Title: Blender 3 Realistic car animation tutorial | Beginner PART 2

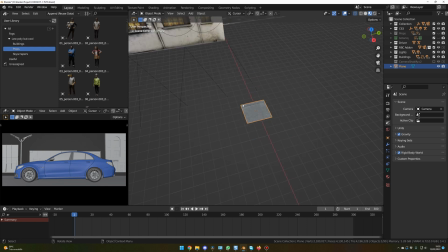[16:39]
Let's move it that, and we're gonna array this plane. So here, add a modifier array, and let's go for 10.
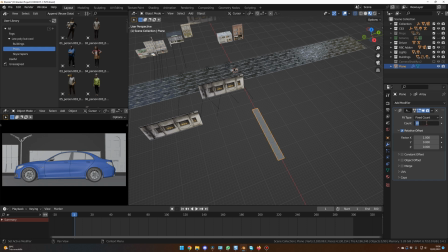[16:51]
Okay, maybe 15. Cool. Then you add another modifier array again, but this time 0 on X and on Y 1.
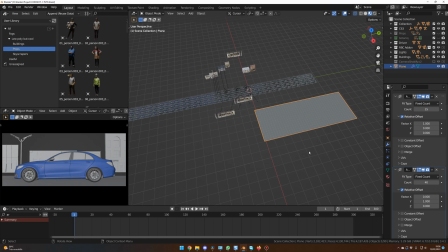[17:01]
And let's go for 40 maybe. Okay, perfect. Then you move everything where you want it to be.
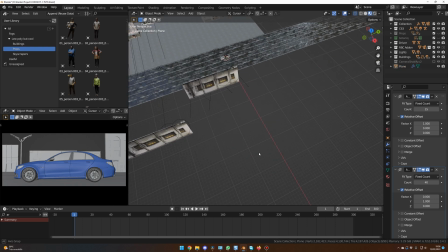[17:10]
I'm frame 1, yes. Where is my car? Okay, my car is here.
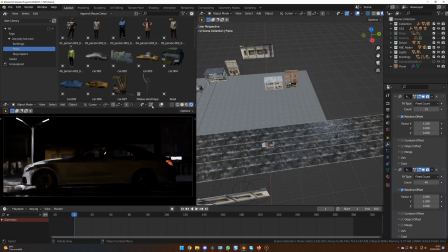[17:15]
Okay, now we have a cool ground. And normally it's enough for the end.
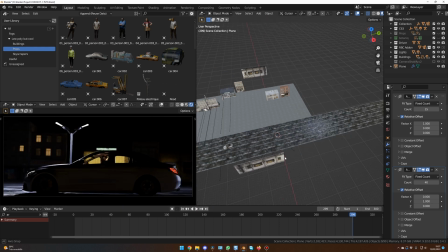[17:20]
Let's check at the end. Yes, it's enough. Okay, for the ground.
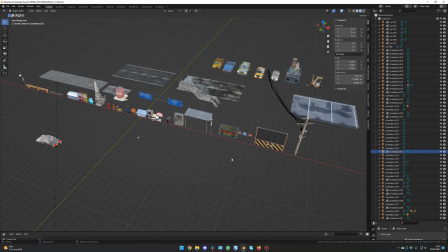[17:24]
Then for the street decoration, you can use whatever you want. I personally used a lot of assets coming from my city pack. Trashes, barriers, cables, signs. I also use those low characters people from Sketchfab.
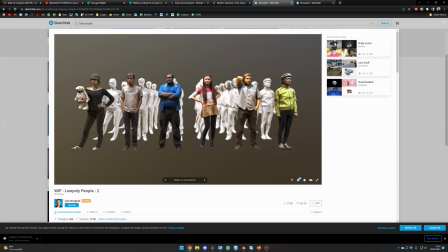[17:39]
I will put the link in the description.
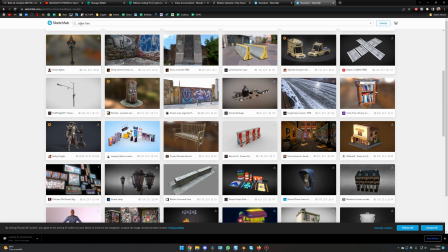[17:41]
And if you don't have my city pack, you can simply go on Sketchfab and search for Street Free, and you will have a bunch of assets to use.
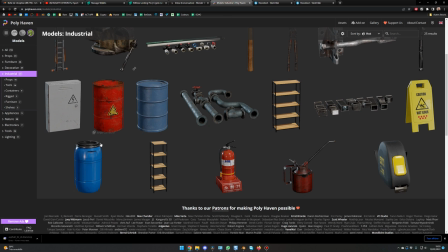[17:48]
You can also go on Polyhaven, and here you will also have free assets to use in your scene.
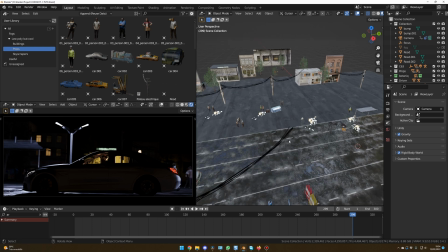[17:54]
The idea is to put a bunch of stuff everywhere. And one thing, to give some depth to your shot,
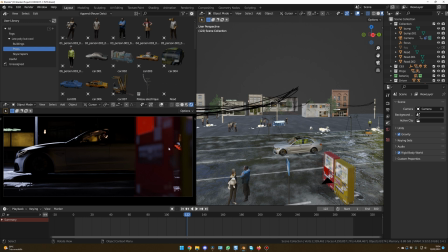[18:00]
don't forget to put some items in front of the camera also, like I did here with those machines. And you can do that with people, with signs, with street lamps. So whatever you have, don't forget to throw some items just in front of the camera,
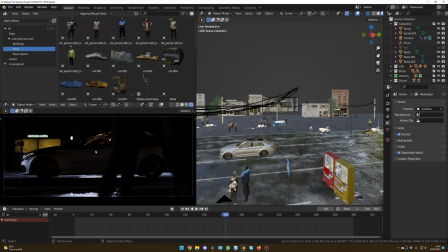[18:18]
so we have different steps and different depths to look at, and it's more interesting for the eye and better for the scene.
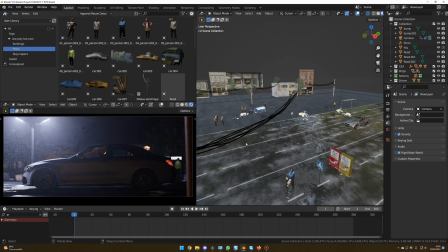[18:25]
Okay, so for the fog, I have created a cube,
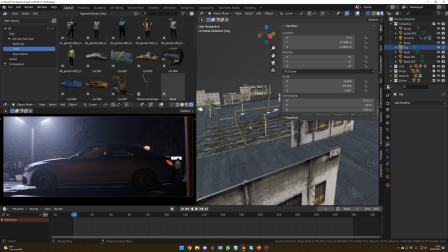[18:29]
and the idea is the cube has to be in the entire scene.
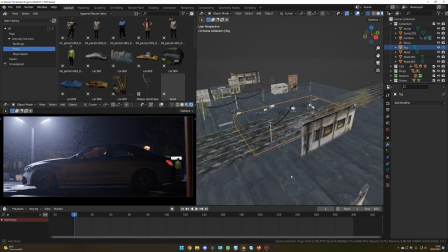[18:36]
I mean, from the start to the end of your animation. So here at frame 300, I am still in the fog.
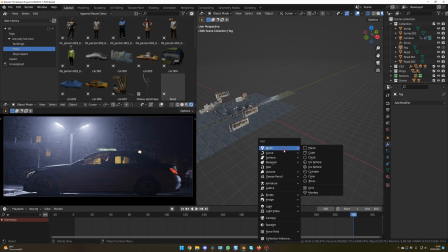[18:46]
So creating the fog is quite simple. You just create a cube, so mesh and cube, and then you scale your cube until it covers the entire scene.
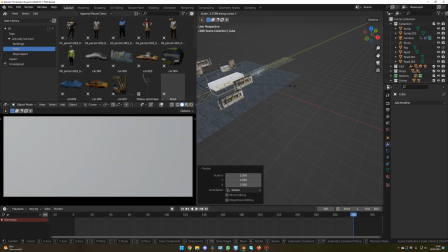[18:54]
So here you get the idea.
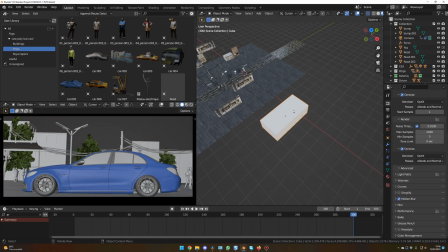[19:00]
Then with your cube selected, you go in Object Properties, you search for Viewport Display, and Display As, you select Wire. Now for the actual fog, you go in Shading, and you press New.
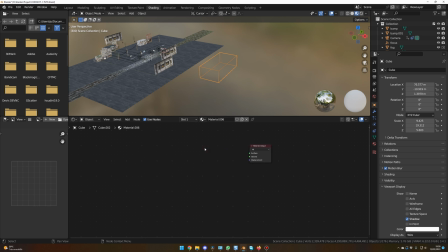[19:14]
You delete the principal BSDF, Shift A, search, volume. You search for principal volume. You plug the volume to the volume, but now the value is a bit extreme.
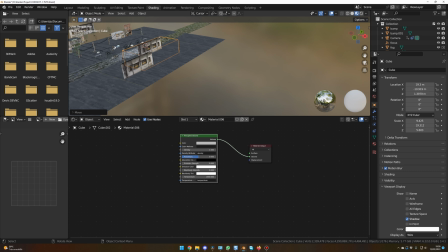[19:27]
Let me move that. And I think I use a value of 0.01 for the density. So here, density, I had 0.01. Did I change something else?
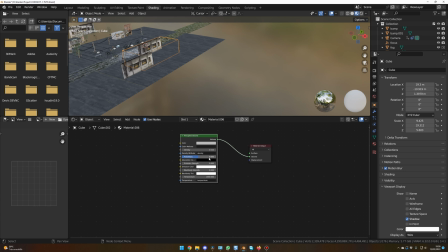[19:40]
Yes, I had 0.8 for the anisotropy. So anisotropy 0.8. But you can play with the density and to have something that match your needs and the look you want to create.
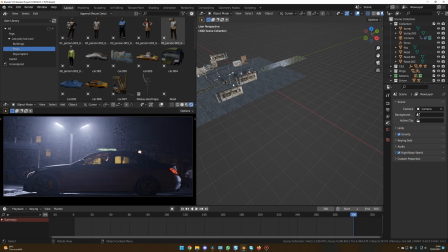[19:57]
And the fog is really the final element that helps to sell the mood that we want to achieve. Okay guys, that's it. I think we have all the different elements in our scene, and we are ready for the render.
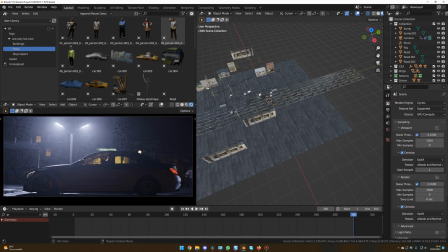[20:12]
And for the render settings, I use cycles, of course, and max samples I had 2048. You can do more, you can do less. It's up to your machine. And of course, you need to have a motion blur activated.
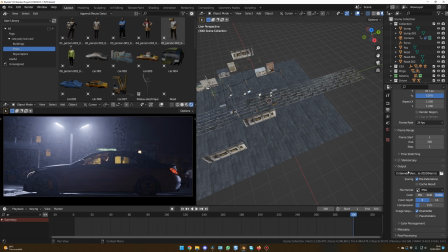[20:32]
Frame rates 24 seconds, and the output for the files I use PNG. Now all you have to do is to render our animation, and we go in the composition stage.